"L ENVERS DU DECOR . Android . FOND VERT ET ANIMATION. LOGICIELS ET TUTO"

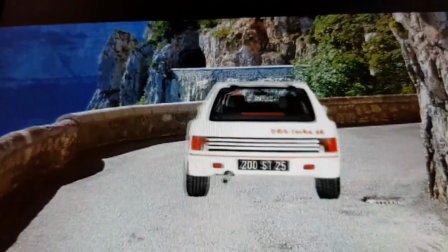si vous regardez bien à l'intérieur du véhicule donc
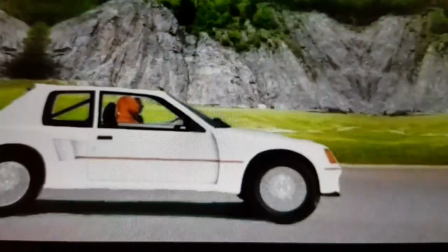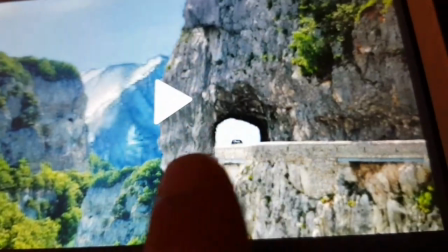l'idée c'est que là c'est pareil la montagne a été découpée le bord de la route ici a été découpé jusqu'à la murette et en
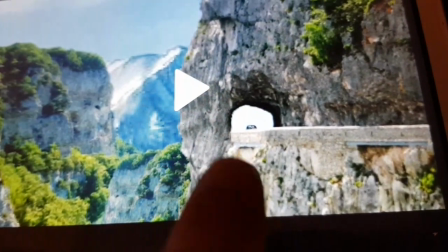superposant les plans les uns sur les autres j'ai déplacé mon élément qui est la voiture en gif je l'ai simplement déplacé sur mon
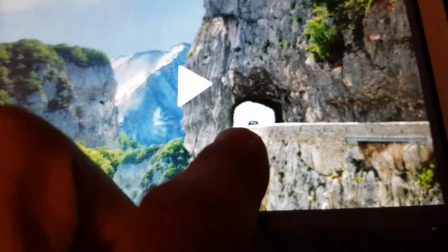décor et en rajoutant le deuxième décor par dessus qui est donc le flanc de montagne
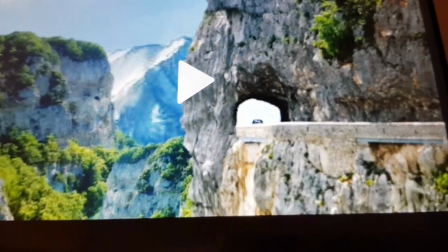ici j'ai réussi à donner l'illusion que la voiture
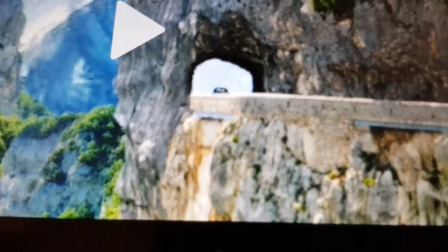est bien derrière la murette comme en vrai parce que les voitures qui roulent sur les falaises ça n'existe pas.
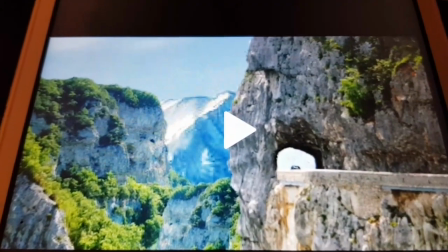Et voilà, ça, c'est un décor que j'ai entièrement recréé.
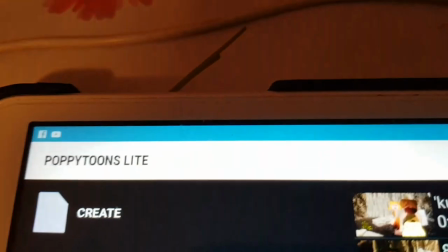Voici mon dernier logiciel, et non des moindres, toujours gratuit, c'est Poppy Toonlight.
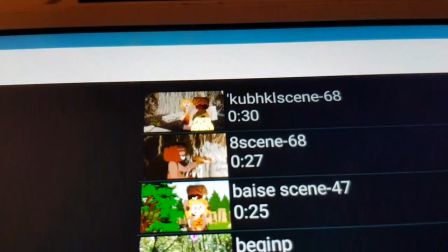Je remercie Poppy Toonlight qui m'offre 30 secondes de vidéos gratuites que je screen.
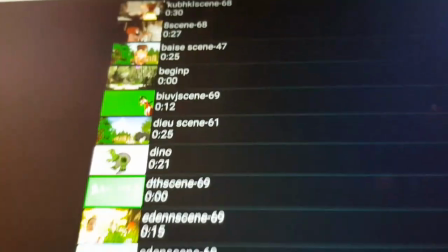Je fais des screens d'écran, ce qui me permet finalement de supprimer leur nom. Parce que leur nom, sur mes productions, ça ne le fait pas.
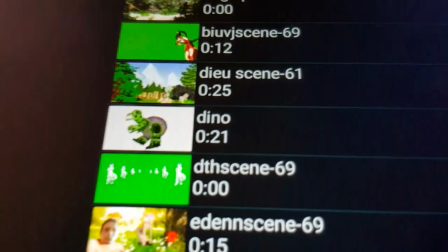Voilà. donc diocène dino voilà on a nos fonds verts je vais vous présenter
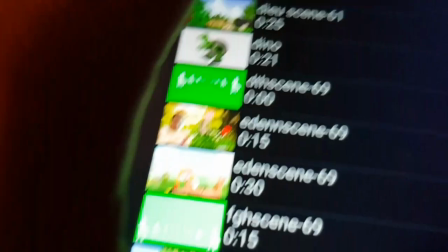donc un fonds verts qui va apparaître sur ma prochaine production voilà mon fonds verts
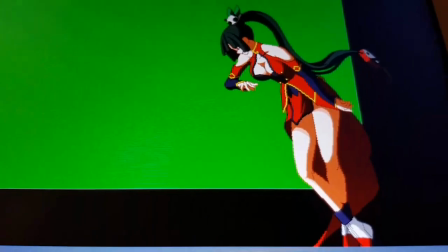et mon petit personnage mais mon personnage dépasse du cadre vert donc
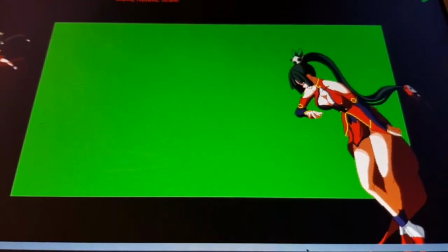tout ce que vous voyez en dehors du cadre vert ne sera pas présent à
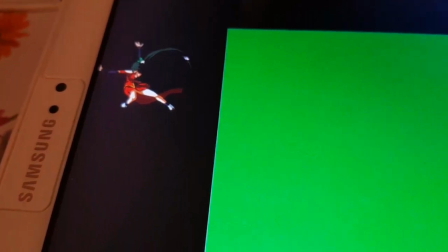l'écran et là nous voyons un deuxième objet donc ce logiciel me permet en fait tout simplement de déplacer des objets.
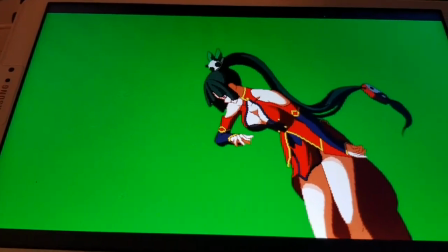Je peux les agrandir, je peux les rétrécir, je peux même leur faire diminuer en teintes et les superposer.
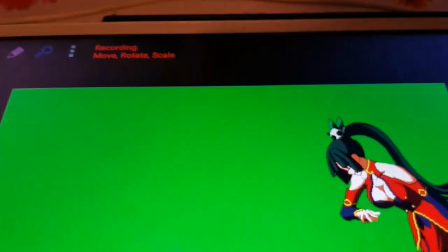Je me suis mis sur record, excusez moi pour les tremblements, donc tout simplement il suffit de cliquer sur record,
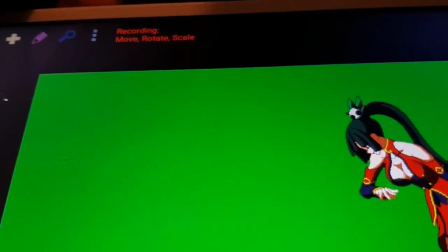donc nous avons la move, rotate ou scale, ce qui qui signifie simplement déplacer, tourner ou agrandir.
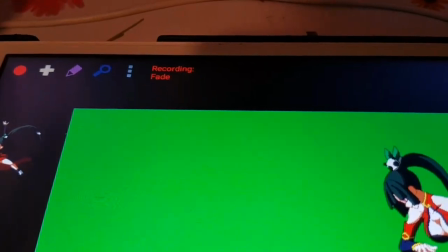La rotation, ça me permet de déplacer mon élément en ne le faisant que tourner. FAD, donc j'efface la couleur.
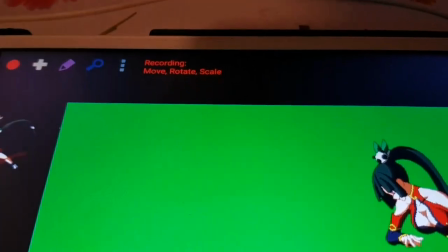Je vais me remettre sur ma position d'origine, donc Move, Rotate, Scale.
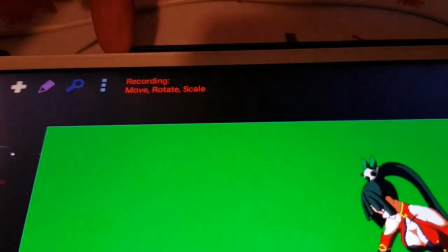En appuyant simplement sur le bouton derrière, j'ai découvert qu'on pouvait changer ça, et c'est franchement pratique.
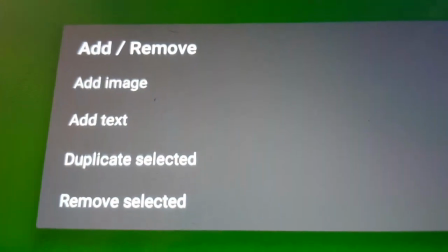Je ne vais pas regarder à travers. Donc là, je peux supprimer, dupliquer, donc mettre deux fois le même élément ou ajouter un élément.
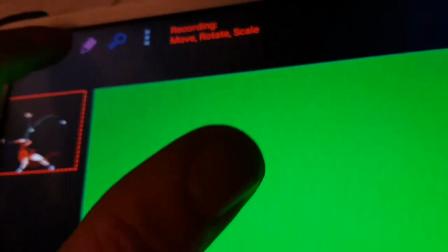Tiens, je vais ajouter un élément. J'ai dû cliquer à côté. Voilà, je vais ajouter un élément.
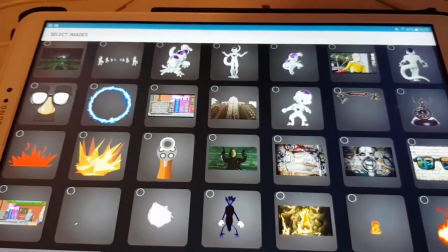Donc voici tous les éléments que moi, j'ai incorporés dans mon logiciel.
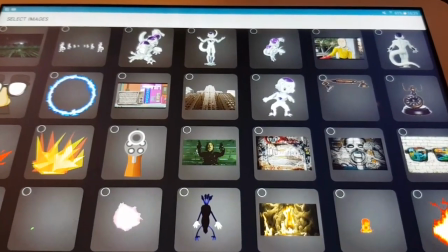Puisque toutes les photos que vous avez sur votre ordinateur peuvent être reprises ou les GIFs.
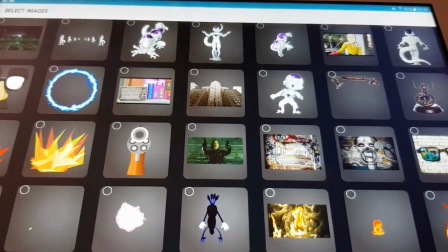Mais attention, certains formats ne passent pas. Donc, je conseille d'avoir des petits formats pour les gifs.
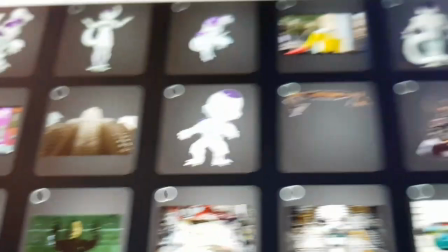Vous perdez en qualité, mais au moins, ça passe. Là, on a donc ma dernière production.
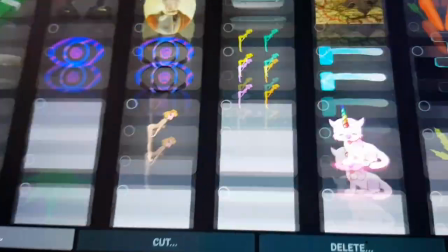Je vais... Oui, il y en a beaucoup. Oui, il y en a beaucoup. J'ai même vu M. Macron.
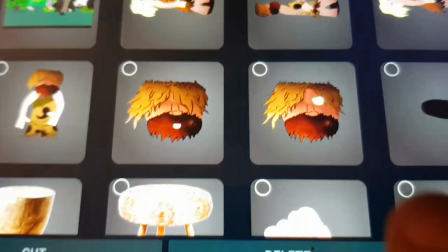Et voilà, Bad Snake. Bad Snake, donc, comment j'ai fait pour qu'il puisse ouvrir l'œil ?
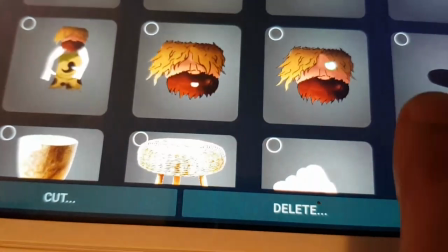Eh bien, tout simplement, j'ai effacé un bout de sa mèche. Sa mèche, je l'ai reprise. Je lui ai incorporé une bouche pour qu'il ait l'impression de souffler.
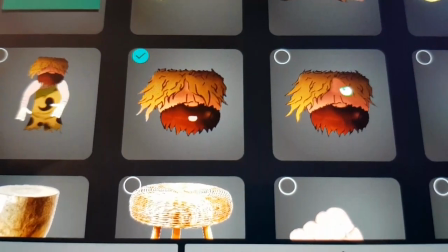Et ça donne ça. Voilà. Et après, quand on passe en vidéo, c'est à nous d'utiliser ce qu'on veut.
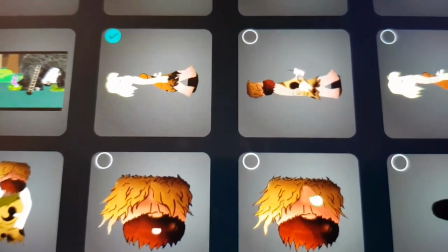Là, par exemple, celui-ci se déplace. Celui-ci ne se déplace pas.
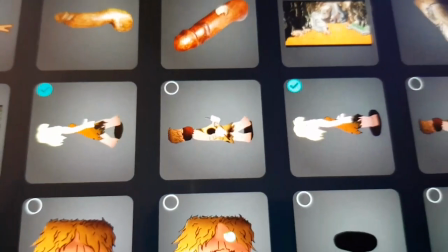Vous voyez la différence ? Ce qui me permet de jongler entre plusieurs choses.
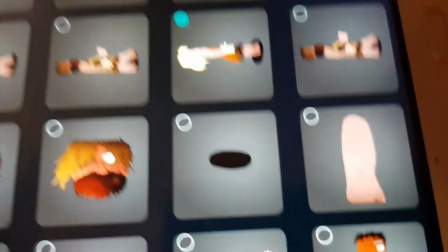J'ai incorporé l'ombre sur le mouvement pour éviter d'avoir à utiliser l'ombre à chaque fois, ou pas par pas.
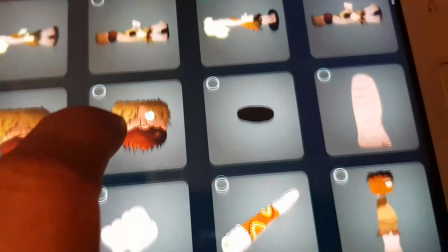Voilà. Et tous ces éléments-là, par exemple, les jambes sont ici. Voilà.